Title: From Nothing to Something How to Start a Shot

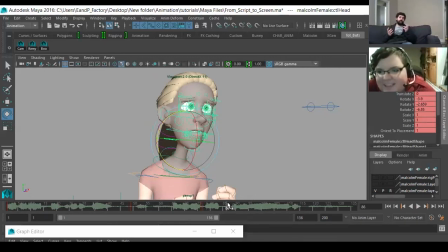2724s
Yeah. A little subtext, like she's ashamed of expressing this emotion, right? Because I remember I said we weren't going to do subtext, but now we're doing it anyway.
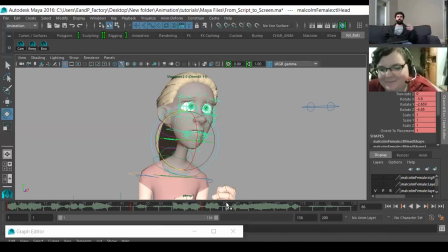2736s
It's hard not to, and even in TV, because like when you go in feature, you have all this time, you have 4 seconds a week usually, and director's going to give revisions, client's going to give revisions, and stuff like that. So you're always exploring a shot.
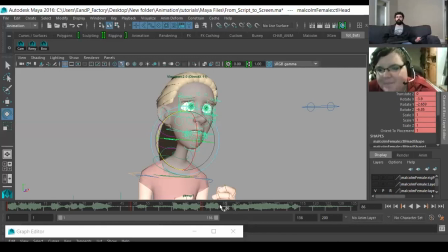2752s
But there's no reason you shouldn't do that in TV. It's just you just can't explore it for as long. But this might be a good idea, that she looks away. So we can add a layer of complexity to this, saying that she's aggressive when she starts.
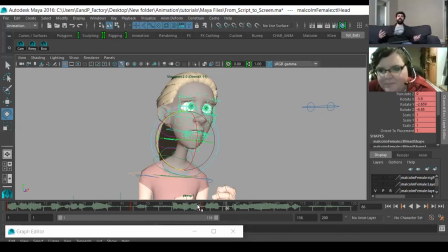2767s
She's building up this tension that she releases with the sob. And then she's kind of got like a moment of like, what am I doing here? And then she's thinking about it and then is almost ashamed. She's not ashamed
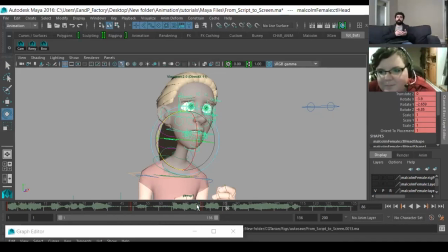2784s
that she was made this way or that she has no choice to be this way, but I think we can add on a layer of, ashamed isn't the right word, we can add on a layer of embarrassment. An embarrassment of breaking down a wall and expressing an emotion she wouldn't normally express.
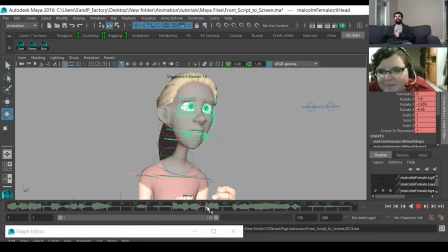2801s
Maybe I've misread the character, but I think that could be kind of fun to edit. So. Yeah. That was kind of why I picked Steven Universe, because I knew you hadn't seen it yet,
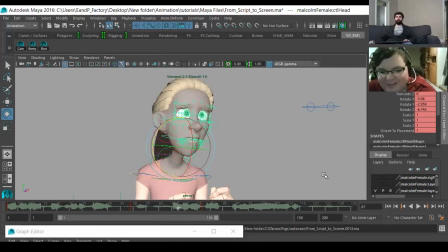2815s
so you didn't really have that like sort of you didn't have to worry about like mimicking what you'd already seen. Yeah, you could kind of go in with fresh eyes. Yeah, and I think that's kind of half the fun of this exercise is it's about what do you do when you have nothing.
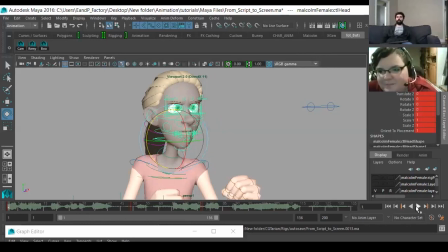2832s
Yeah. It's that old thing. It's like, hey, I want to draw something. Oh crap, I have a blank piece of paper in front of me. It's like when your character's in T-pose, most rigs are in T-pose. How do you start? How do you start?
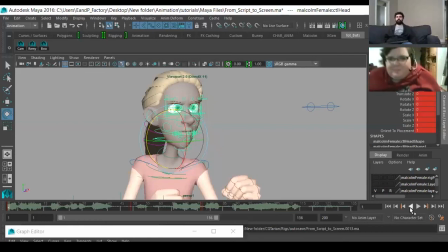2848s
And I think a lot of people make the mistake of starting in Maya first. Yeah. When really you should start right up here. You got to think about it, right? You got to. What's the purpose of this shot? Is this an establishing shot?
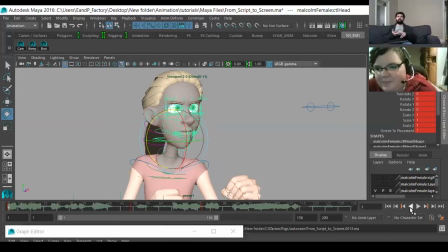2865s
No, not in this case. Is it an action shot? No, not in this case. It's an acting shot, right? We're trying to convey some sort of emotion. So in order to convey that emotion, as an animator, you have to at least be able to empathize or sympathize, or at least understand what that emotion is, right?
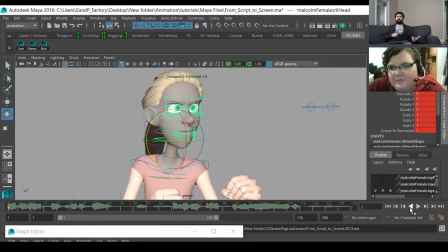2884s
Yeah. Otherwise, it just looks like pantomime. It will end up looking very hollow. It won't read like it should. It's going to look stilted. It's going to look pose to pose. It's going to look unnatural. Right? So we've done that. We've dissected this. We figured out the emotions.
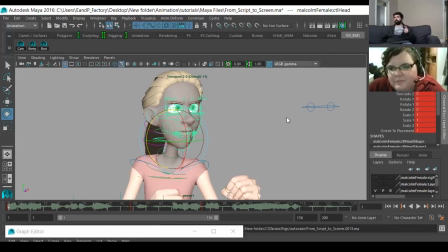2901s
And now because we didn't film the reference, and if we had filmed the reference, we didn't bring it into Maya. We just had it. About it. Now we're not married to it. Now we've come up with a cool improvised moment where we've said, let's have her look away.
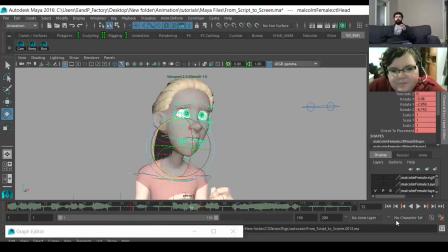2919s
Now she's embarrassed. So let's like try to fit that in. So I'll play it through and then I'll see if there's a spot that feels comfortable for me to put that in.
So never asked for it to be this way. I never asked to be made.
So I'm going to do it on Maid. Here's her moment of embarrassment.
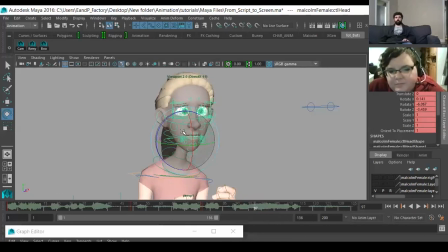2939s
Not that she was made, but that she expressed she had this regret. And while I'm doing this particular character, and Malcolm as well, has this.
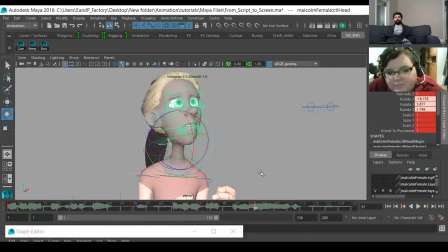2955s
The necks are so thin, as you can see. Yeah. So I wouldn't want to do something like this, where I've moved the chin so far past the neck. I want to kind of keep that contained a little bit.